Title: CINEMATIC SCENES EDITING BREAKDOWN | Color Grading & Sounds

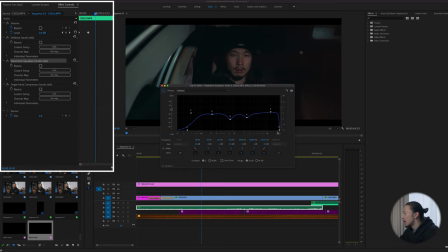[20:42]
So basically what I did was cut the low and high and some of middle to, you know, make it more smoother sound, and also boost this high point to get kind of sharp, like sharp sound. And also I added the compressor, just select voiceover like this, and now you're good to go.
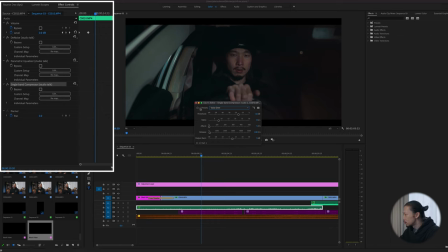[21:01]
So if you need to change the volume, I recommend you to change it by this output gain. So that's it for sound editing. So once I made sound setting, I just select those, copy and paste on the CMB audio and also voice over.
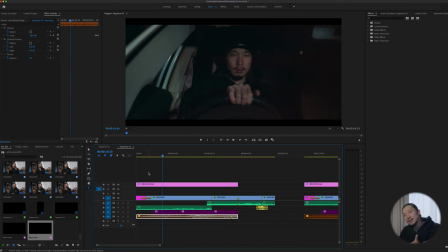[21:18]
And here is the music. So this time I chose kind of weird one tone, one note music. I didn't want any melody stuff. You know, actually this in choosing music part is, you know, tough. It'll take some time to, you know, find the best music for your project, but take some time because music, you know, changes a lot.
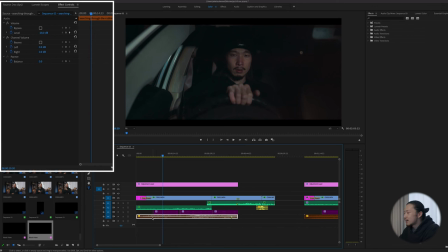[21:41]
Music changes a mood a lot. And I changed the volume to negative 18. You know, I didn't want to exaggerate this music, but also I wanted this to be there at least.
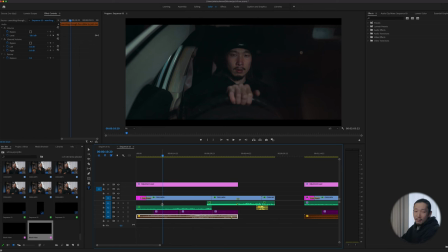[21:53]
So the volume of music is also important, especially if you have other sounds like voiceover and those environment sound. You gotta find sweet spot among those.
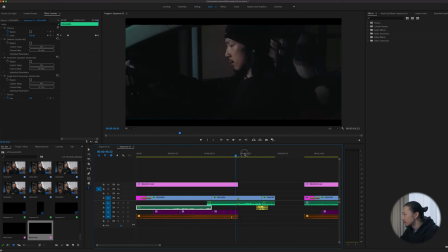[22:04]
And scene just keeps going, and at the last, in this scene B, there is a talking part. And I wanted to make some kind of like a gap. Like this part is very cinematic, but after this, talking part is kind of like rough, casual.
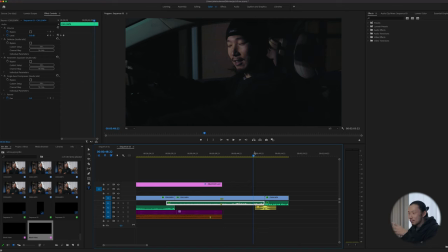[22:22]
It's kind of YouTube stuff. So I wanted to make some gap between this cinematic part and this talking part. And actually, from this point, I started to talk.
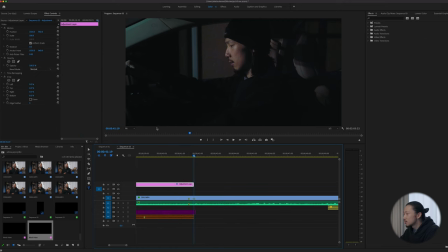[22:36]
So at this point, I just cut adjustment layer, this black bars. I don't need this for this talking part. And also, I don't need this music for this talking part, but I want to like emphasize this gap.
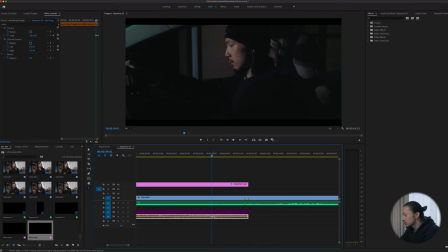[22:51]
So how do I do this? It's easy. So around this point, like right before the cinematic part ends, I just made a one keyframe on this music, negative 18, and going to at the last of this music, which is where the cinematic part ends,
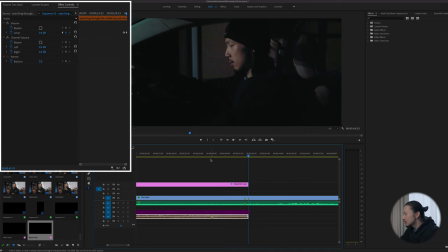[23:10]
and made another keyframe zero. So that means this music gradually gains the volume. So let's hear on the music. Something like this. So this way music can gradually gain the volume, and also this can make audience gains their motivation and concentration on this scene.
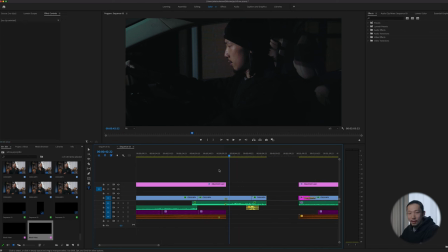[23:35]
So this is an easy technique for, you know, volume keyframe is very effective. So at the end of the scene B, I mean after the scene B, this talking part starts. So how do I end this scene B, and how do I start this talking part right after that?
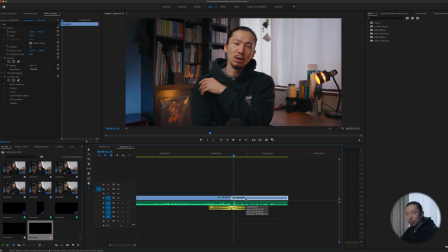[23:53]
Very easy. Use a sound effect, especially whoosh sound. Whoosh sound is something like this.
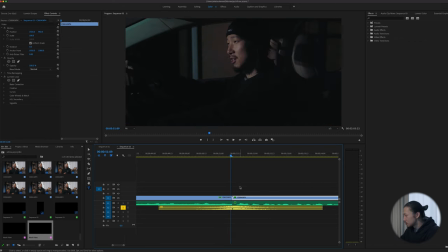[24:01]
Something like this, you know, I use a lot, right? You know that. So what I did was just mark at the peak of this whoosh sound
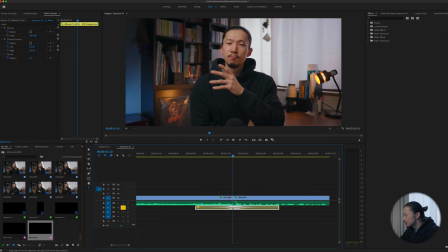[24:09]
and place it at between this scene B and talking part like this.
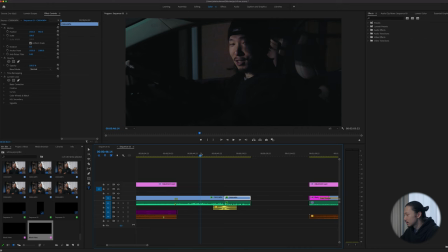[24:15]
And let's hear it.
This kind of cinematic scene. And let's stop this nonsense. So last time I introduced like this.
So this whoosh sound is very effective and useful for changing the scene dramatically. So at the last, let's watch those scene with timeline.
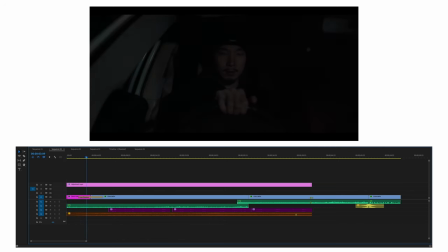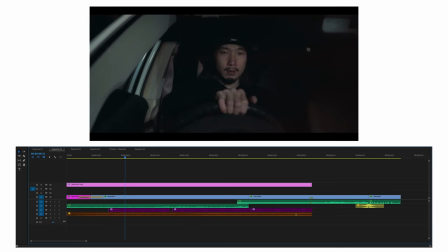[24:41] Don't do it. Or do it. Do I? Really? Am I doing this? Okay, if I do it, what's gonna change?